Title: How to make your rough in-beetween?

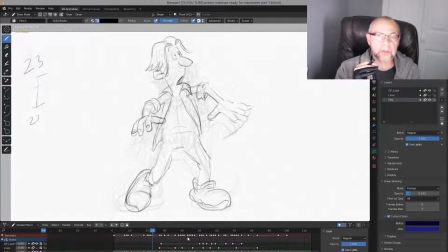Because it's a principle. I'll show you one thing. See, there's the ball, right? Why they're doing this ball, right? Why? Almost nobody asking why, but it's so simple. You have to remember. The ball itself still roundish, right?
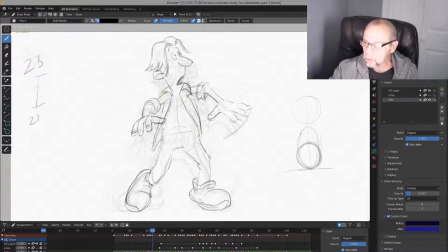Still roundish. It's not like egg shape. No, but this part, see, this part is blurring.
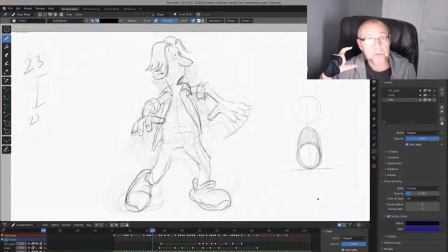When you see the image on a film, on a single frame, you will see blur. And Disney, when they decided if they just trace it back, all this spot together, ball itself plus blurring,
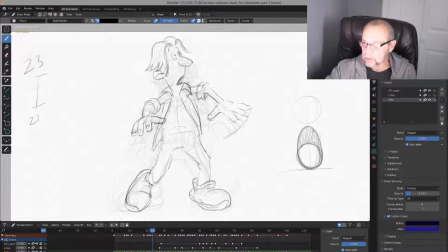that's why it looks like this. Same with some kind of, like I said, parts of the character. If arms, it moves fast, you need to make them longer and bigger.
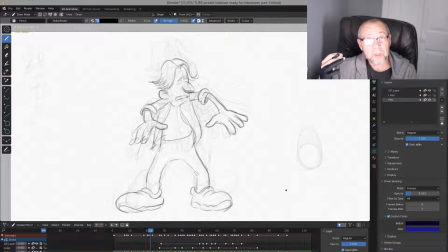That's what gives you a feeling of this kind of movement. Okay, anyway, we're almost done with 22, right?
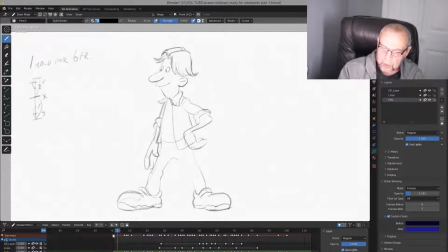Yes, done. Let's play what we have right now. See, really good snap like this, right?
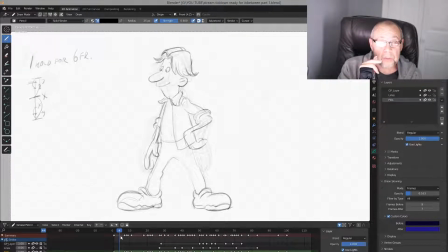Very hard to do, by the way, snap, because most of the time it's easy way, and beginners always do that way. They make everything smooth. No, it has to be some kind of snap, like ping, ping, ping. You see, that's why it's so important. Snap is really important.
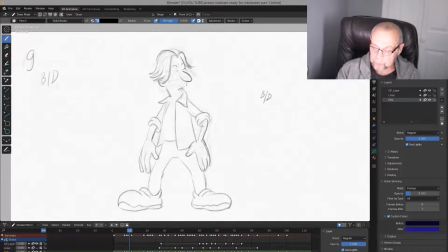His reaction, right? And you see here, it's a bottle. He catch the bottle. You remember that? I hope you remember, right?
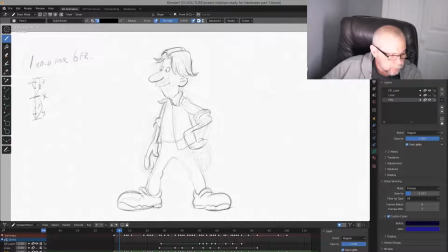So now we have from 23 to 27. What we have to do?
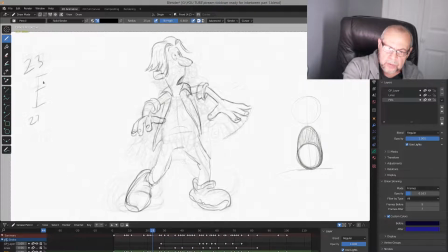Actually, I recommend to make more in-betweens toward 23, right? Which is 23, 26, 25, 24.
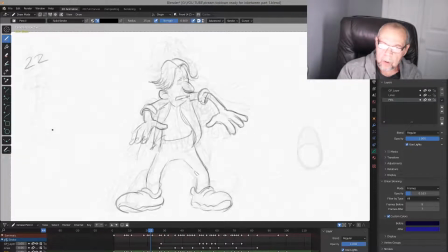That's what it is. Again, it's kind of inertia too. Inertia. Boom. The ball is an upper position.
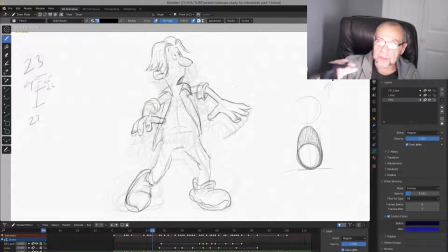With ball in upper position, he's kind of slow in to this position, right? In a highest position. Slow in. Same way here. You see, slow in and slow out. From highest position goes down.
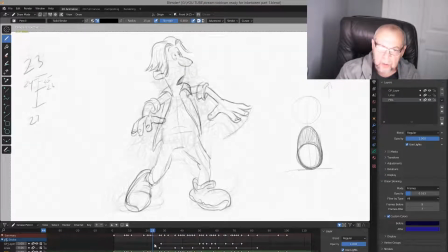What we'll do? We'll do 26. This, click on that, and you will see here
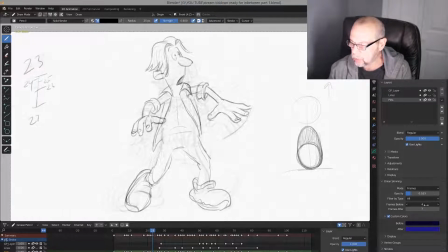just a bit too many drawings. We don't need so many. That's enough, right? One more. Oh, like this.
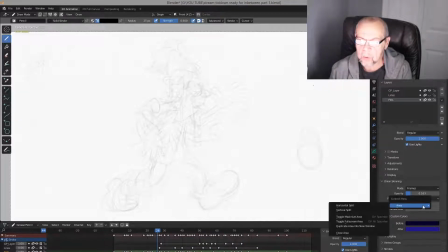Hold on, 3, or maybe like this. Yeah, that's enough.
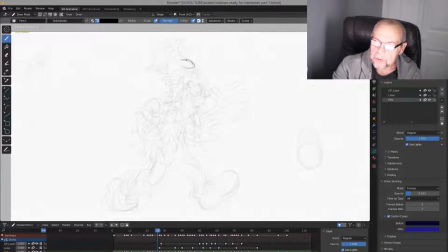Yeah, okay, let's see. That's the middle one, right?